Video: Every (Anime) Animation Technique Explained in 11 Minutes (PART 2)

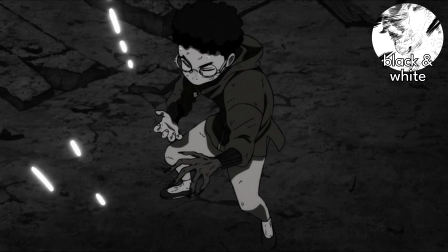496s
And another example is the dark setting like in Dandan episode 2,
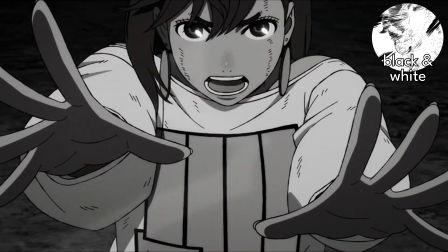500s
with this very monochromatic slash black and white coloring that can still make the characters still pop out more,
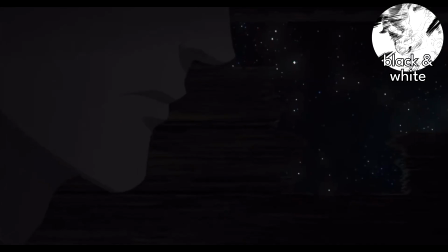506s
unlike shit like Orb where you can't see shit.
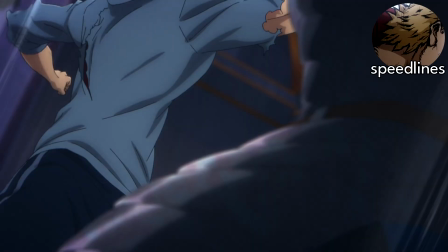509s
Speedlines are in the same type of genre, I guess you can say, with making limited drawings adding speedlines beside the characters.
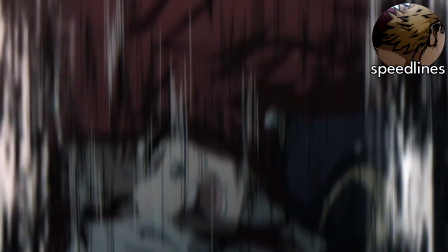517s
It can be in all different directions. It communicates to you that there's implied movement in a scene without actually moving.
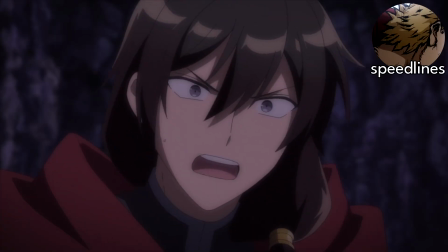524s
Maybe you see this more in some of the limited ass isekai slash fantasy projects where most of the action don't actually have movement,
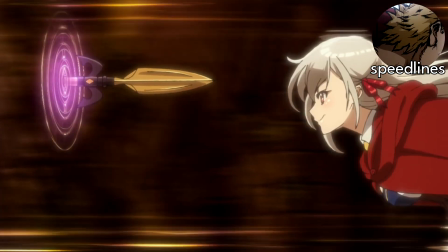531s
so the role of speedlines are used a lot to imply action.
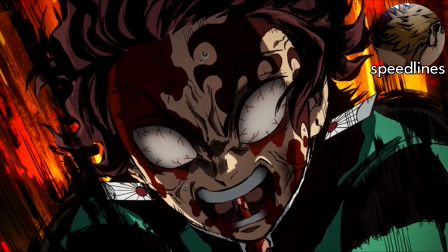534s
Or take this shot in Demon Slayer where it is limited, but the speedlines kind of enhanced it with this more inky like style of speedlines.
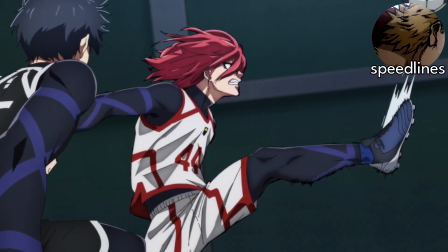543s
Or you can overuse it like Blue Lock season 2, where sometimes it's just unnecessary to put the speedlines in some of the scenes in the show.
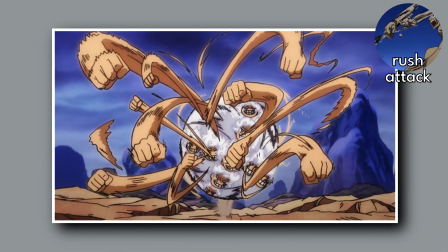549s
Rush attacks is a flurry of attacks. It can be punches or kicks. It's a technique using after images to give the illusion that it's a barrage of attacks.
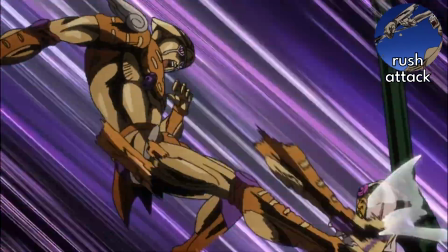557s
JoJo used it a lot. I don't know if they are the ones that made this thing or popularized it,
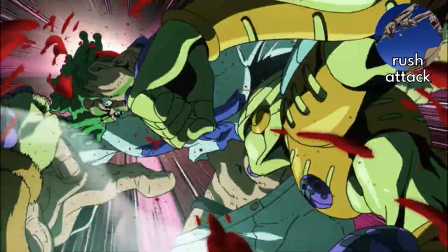563s
but with the nature of the show, they use it a lot with the muda muda muda.
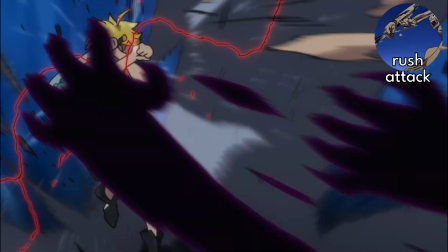569s
Oh shit, wrong anime. It's actually quite a common technique in action scenes because it is very easy to do with using after images.
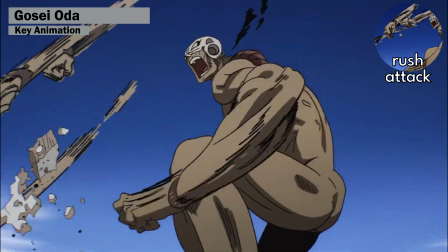576s
Of course, some do it in a more limited nature or a more fluid matter with this Gosei Oda sequence in One Punch Man.
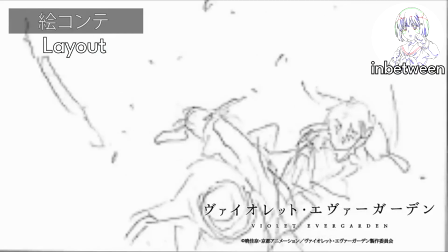584s
Inbeetweening slash doga is a technique is basically filling in the gaps left by the key animator to complete the animation process.
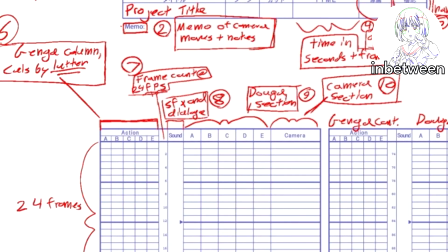592s
The doga artists also get a timesheet or just notes to communicate what is the timing and spacing for that specific scene.
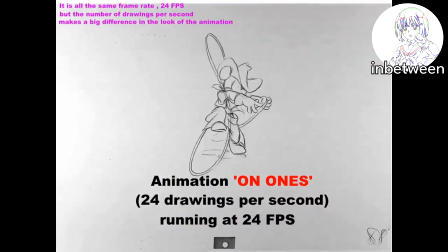599s
As you know, animation can be in 1s, 2s, 3s, etc.
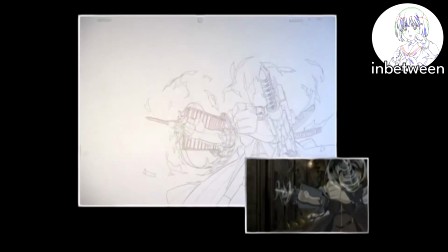604s
While usually most underappreciate the works of in-betweeners, it is very essential to make a sequence good.
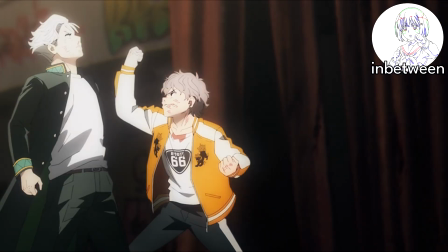610s
If that part of the animation lacks a lot, it can look a bit off.
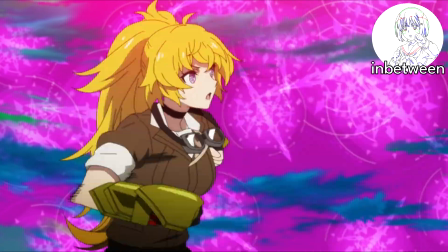614s
Since now more in the industry is more dysfunctional, there's a lot of doga artists doing other stuff than in-betweenings that they are not good at yet,
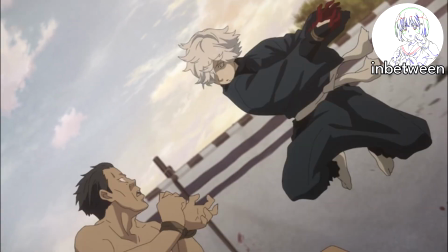622s
because some productions are just so broken they desperately need people to do other things that they are not assigned to.
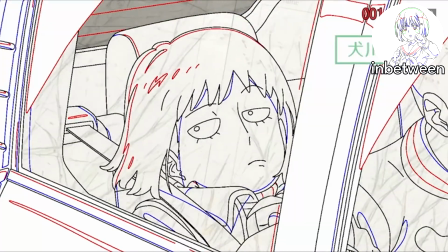629s
Since in-betweenings is a very good practice to understand the fundamentals in the industry, and a lot of veteran animators were in-betweeners for their first job.
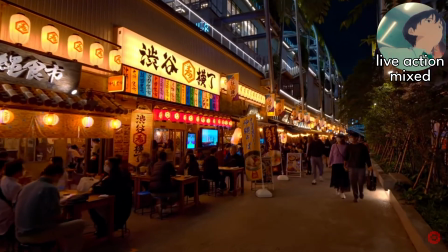637s
Live action mix is basically live action real backgrounds mixed with the 2D anime characters.
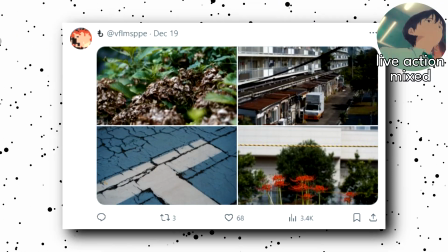643s
Usually the live action aspect are just real backgrounds that some people scout and take pictures of backgrounds,
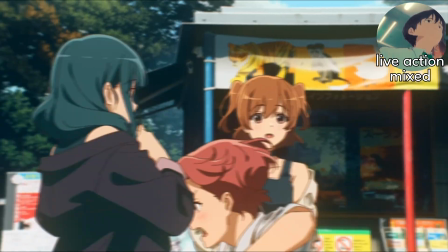650s
then making it into the style that fits the anime, or just add a disgusting ass filter.
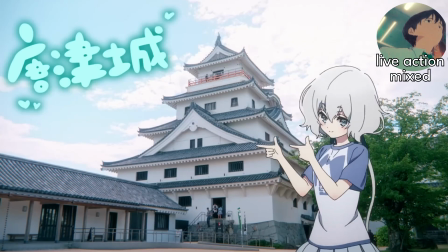655s
But this is a 2D anime character with live action backgrounds. It definitely can look aesthetically pleasing since there isn't much use of this.
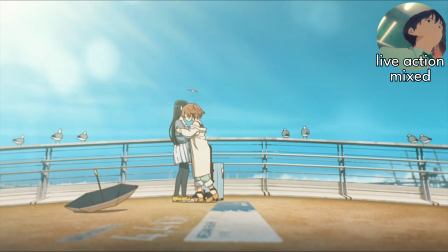663s
In terms of an episode, the only one I can think right now that have used this is that POV shot of Nadeko running in the new Monogatari season,
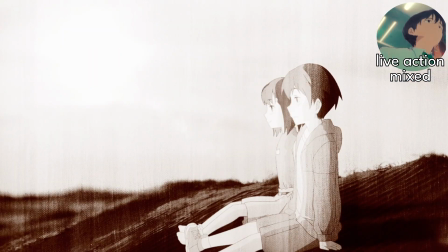672s
and maybe that one episode of Kimai Seikatsu,
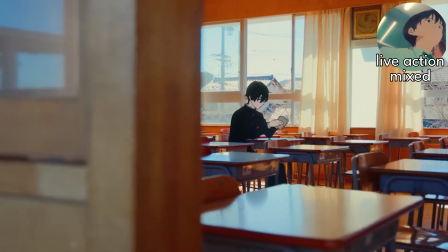675s
or examples and endings like with Makeine's first ending, Shoshimin's ending, Sarazanmai's ending, and there's probably more.
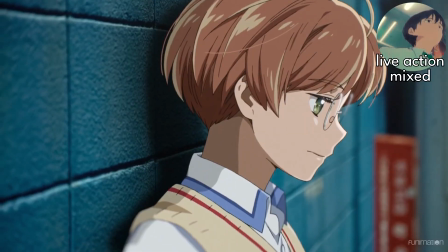683s
It's the same thing as 3D backgrounds. You have to mix these two components well since they are in two different dimensions.
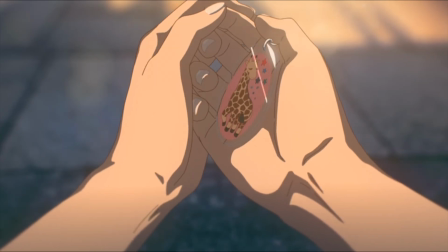689s
And that's probably it. I feel like there's a low chance for part 3. Even for this one, I had to go deep in your mother's vajayjay.
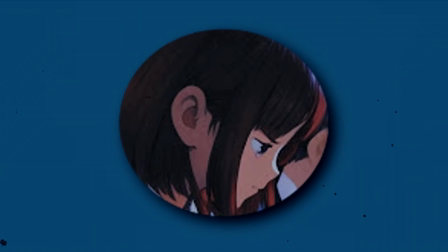698s
But I'm gonna still title this a part 2 rather than final part because, you know, there is a chance.
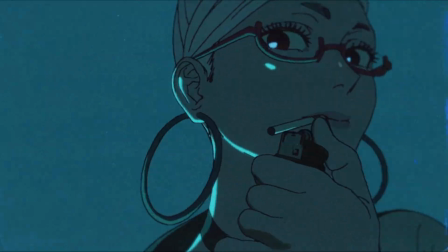703s
There's nothing much else to say. If you guys like this video, leave a like. If you hate it, leave a like.
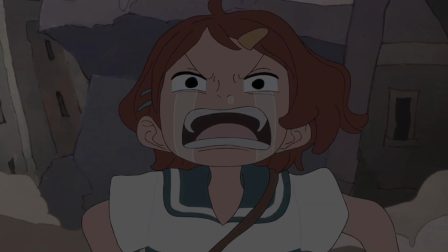708s
Comment down below what your thoughts on animation techniques, stuff. And yeah, hope you guys enjoyed this video.
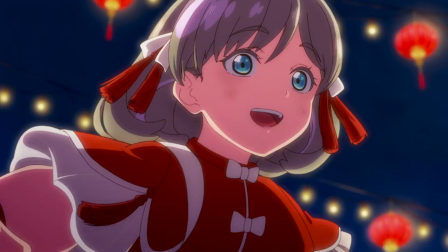713s
See you guys next time.